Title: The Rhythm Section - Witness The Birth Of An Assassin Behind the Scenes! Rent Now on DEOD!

Whatever we do, whatever stunts, whatever fights, everything is messy, very messy as if it were real life.
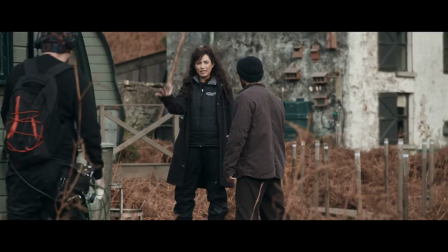0:18 A lot of that falls on Blake, that messiness, to sell it, to sell that she doesn't know what she's doing but still somehow get it done by the skin of her teeth. This movie has such a realness and such a rawness to it because a lot of the stuff in this movie is one take, and it's me having to do it.
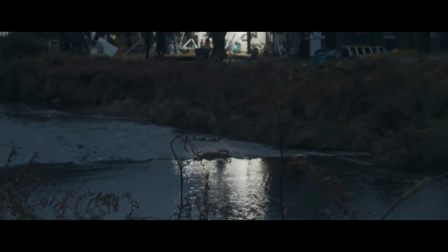0:39 Everything is just so authentic and full of such empathy and humanity, ...and I think that that's really special to see in the genre. You can't become an assassin overnight. And the fact that she throws herself into these situations and sometimes fails...
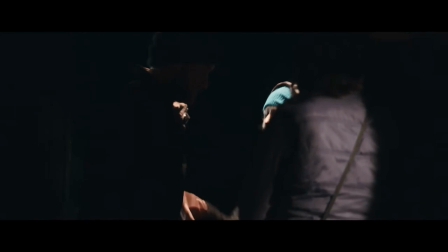0:52 ...I think gives it a real sense of reality and a fresher quality.
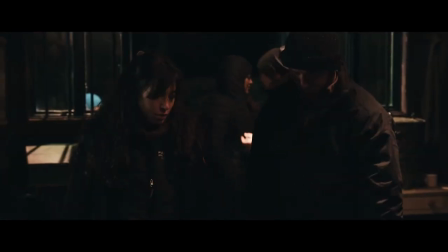0:58 The best way I could help the script achieve what I felt it was trying to say...
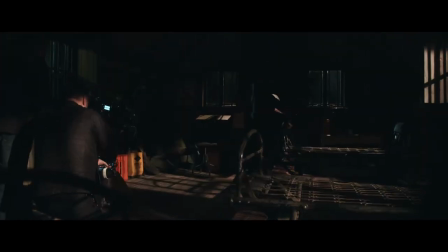1:03 ...was by putting the audience completely in her perspective as much as possible.
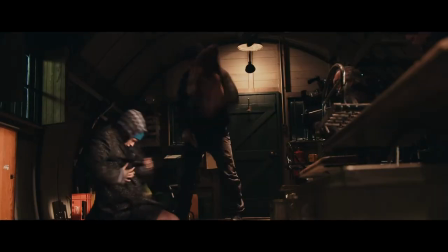1:08 Not always making everything look super slick.
And the other one. Is this for me?
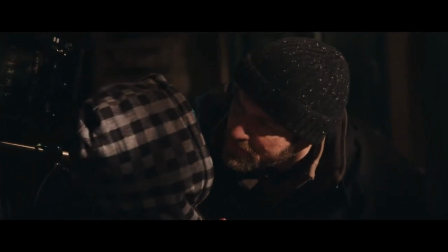1:15 No, no, no.
The times when you can hang on a shot...
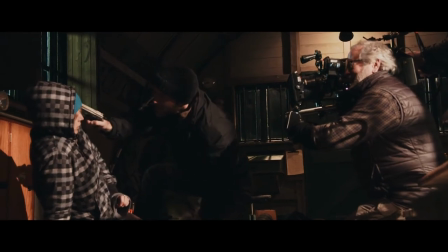1:19 ...I think it really helps the audience get even more sucked into the story...
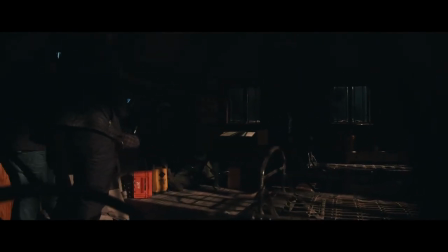1:24 ...and then raises the stakes and also makes things feel more visceral and more frightening. The way he tests her and trains her is sometimes quite unorthodox.
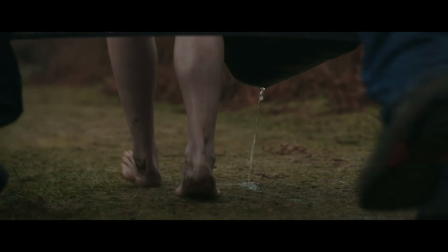1:33 You know, it's not one of these sort of miracle transformations... ...which is at the heart of what I love about the film.
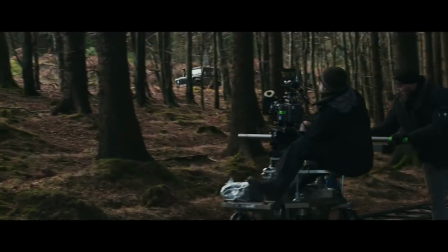1:38 The sort of brutality and the reality of it. He's not able to turn her into a sort of ninja overnight,
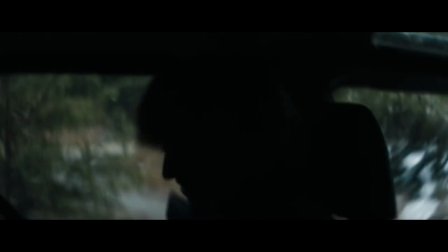1:43 but he uses abilities and assets that she already has, and he also puts her into situations and tries to encourage her to be more instinctive. He kept discounting her and her value, and maybe it was a tactic or maybe he actually believed it.
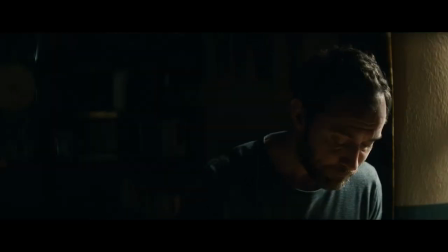1:55 I think it was probably a bit of both. And so it was up to her proving to him each time, do not discount me and do not write me off like you think you know me. I am a human being, and I am powerful, and I will succeed.
Right. Shoot me.
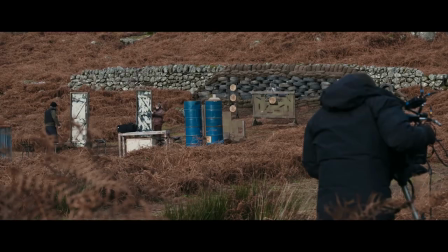2:09 What? What? Right here. Control the rhythm section, remember? The rhythm section. Like in music.
We had to do a fight scene in this film that was one take, and so the level of, like, trust it takes to do that is something that's really intense, because you're not just fighting with the choreography like a dance,
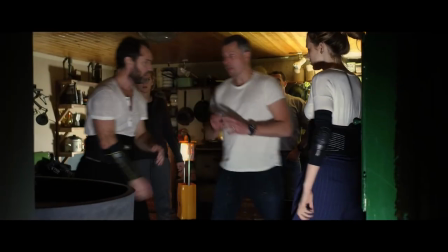2:28 you're also having to act in the scene, and it's just a really vulnerable situation to be in. Boyd's character tried to push her limit at the maximum to see what she has.
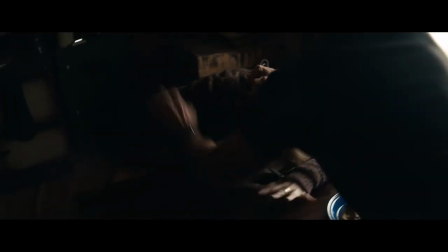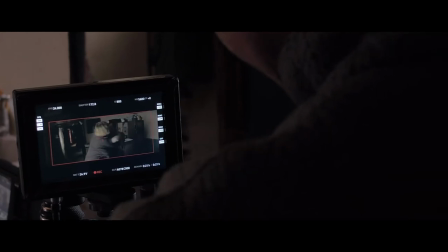2:47 And she jumped on him and tried to put the knife on him. So he realized at that moment, okay, I can do something with her because she has something here.
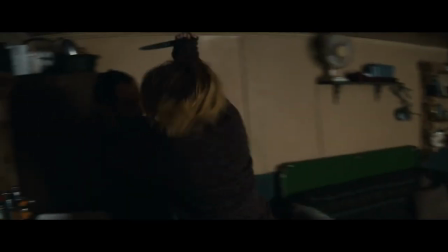2:55 She has some rage. That's a big turning point story-wise.
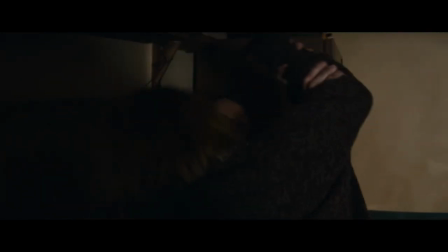3:01 And also I think she realized she's going to have to work a lot and it's not that easy to kill someone.
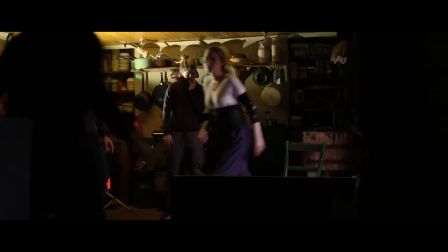3:08 To be able to put Blake in a fight scene in the kitchen and have her just fight through
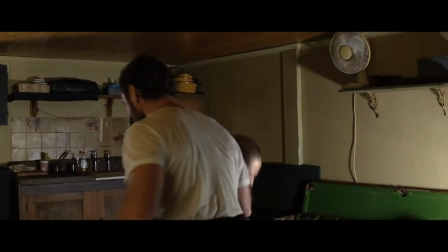3:13 it and let the camera roll it really made the scene feel like as real as possible,
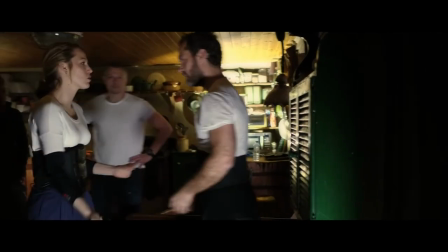3:19 because it sort of was. There's things all around that you can use. So there's this moment like that. And there's moments where when you're in that, even though everything is choreographed, you kind of have to improvise moments.
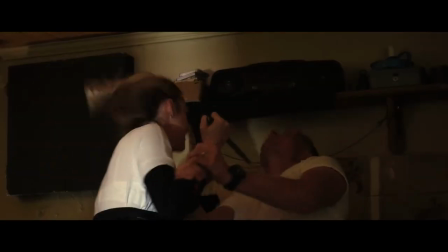3:29 Come on.
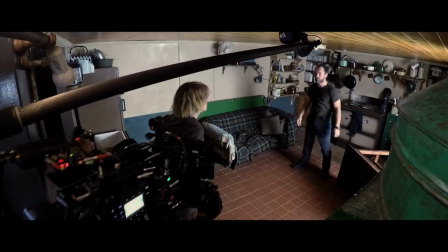3:33 If something goes a little off, and you actually want it to look really authentic and real and raw, you have to kind of improvise.
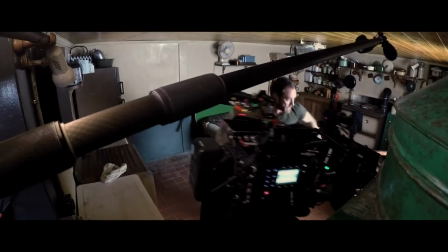3:40 But yeah, that's the scene that I think I'm most proud of.
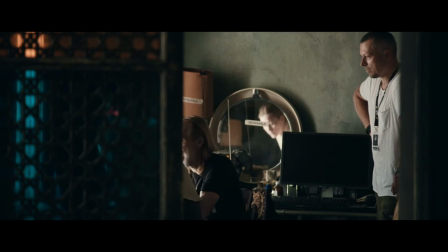3:47 In that scene, we have Blake's character, Stephanie, who's going to come to find Lehmann,
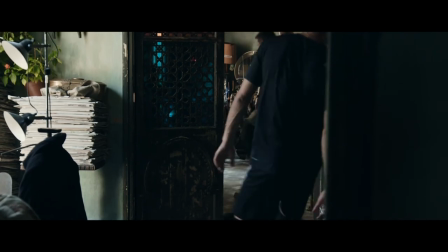3:52 which is an ex-assassin, and she's going to have to kill him. But at that stage of the film, she never kills anyone yet.
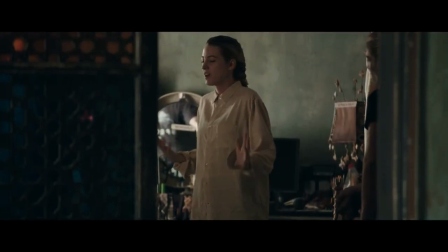4:00 If he's on his knees and then I just hit him, it just seems like unnecessarily brutal for the character and what we've done.
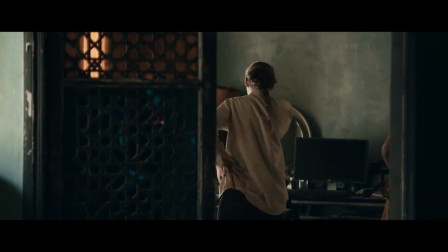4:08 I have contact. Maybe if I see you reaching for the oxygen, then I'm reaching for it too, but you just